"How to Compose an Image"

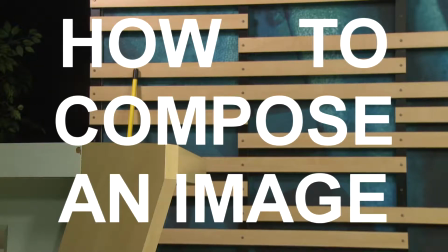Okay, ready? No. So today we're going to be talking about composition. Okay, yeah. So today we're going to be talking about composition. Composition is essentially what your camera sees. By extension, it's what your audience sees. It's so easy to throw up your camera and hit record, but if you put a few extra seconds of thought into what you're filming, the results can be astonishing. There are 6 simple rules to follow when it comes to composition. And firstly, we're going to be talking about the rule of thirds. Essentially what this does is it breaks up the screen into thirds from left to right and top to bottom.
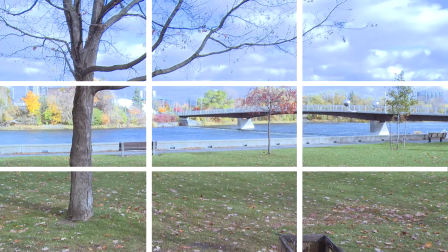All you have to do is place your subject on one of the intersecting lines.
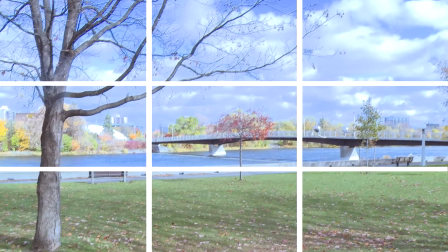For example, we have this big open shot, but if we were to put the horizon on one of the intersecting lines, doesn't it just feel a little better?
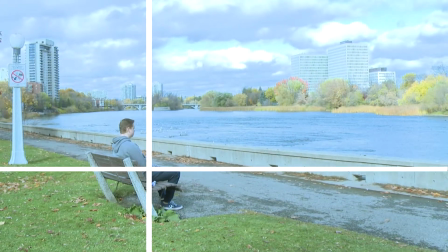Now look at this second image, where we put the subject on an intersecting line. It really improves a photo. Next is the opposite, symmetry. Symmetry is used when you put your subject in the center of the frame, like I am.
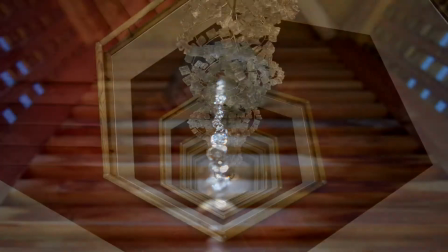Symmetry is commonly used in a shot to show the audience what is important. For example, if a character were to have a powerful moment. Leading lines is another great way to compose an image. This is when there are visible lines in frame to lead your audience's eyes to the subject.
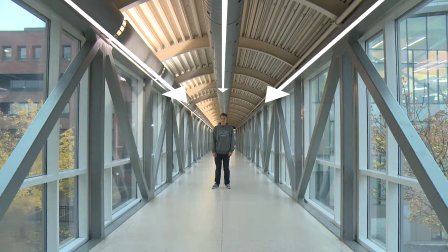The purpose is to guide the viewer's eyes through the image to highlight something important. It's very pleasing to look at. The lines are basically telling one to look towards something super important. Lead room and headroom is basically the idea of giving your subject more space in the frame. So basically, never cut off the top of their head, pay attention to which way the subject is facing, and always keep their back to the edge of the frame. If you don't, it feels strange and unsettling because you don't know what's coming or who they're talking to. Number 5, size is equal to power. This one is fairly simple, but still has big implications for your project. If something's big and takes up a lot of the frame, your audience will see it as big or significant. But if it takes up little or not a lot of the frame at all, they'll see it as insignificant.
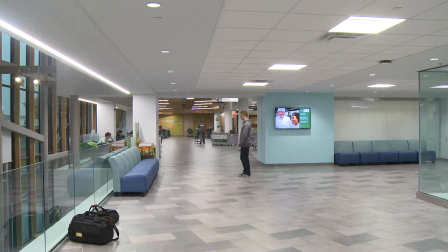This can be used in a lot of different ways. For example, setting up a wide shot in a big or open area can give the sense that your character is insignificant or lost,
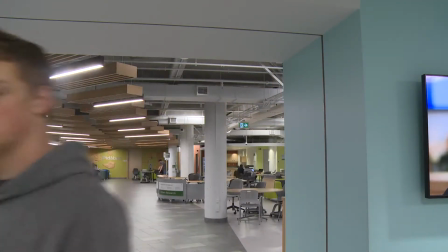while switching up that shot for a closer shot, it gives the sense that they have more direction. The same can be used with camera angles.
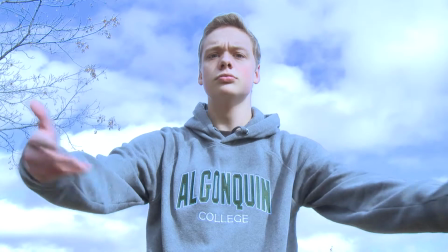By bringing the camera low and pointing it upwards towards the subject can give it the sense that it is big and powerful,
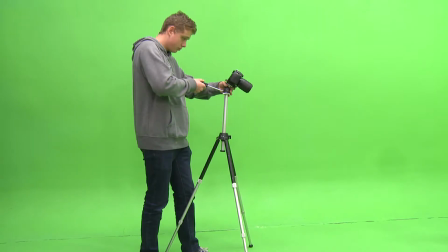whereas bringing the camera high and pointing it down at your subject can make it seem small and weak. And finally, rule number 6. Don't follow these rules. These rules are all valid information and great guidelines for beginners, but they are not the end game. The end game is to create the message that you see fit. It's up to you to follow and break which rules you want to get different camera angles, different shots, different feelings. At the end of the day, people aren't going to be talking about the 27th shot they see in a movie. They're going to be talking about how you made them feel. What kind of message are you going to convey?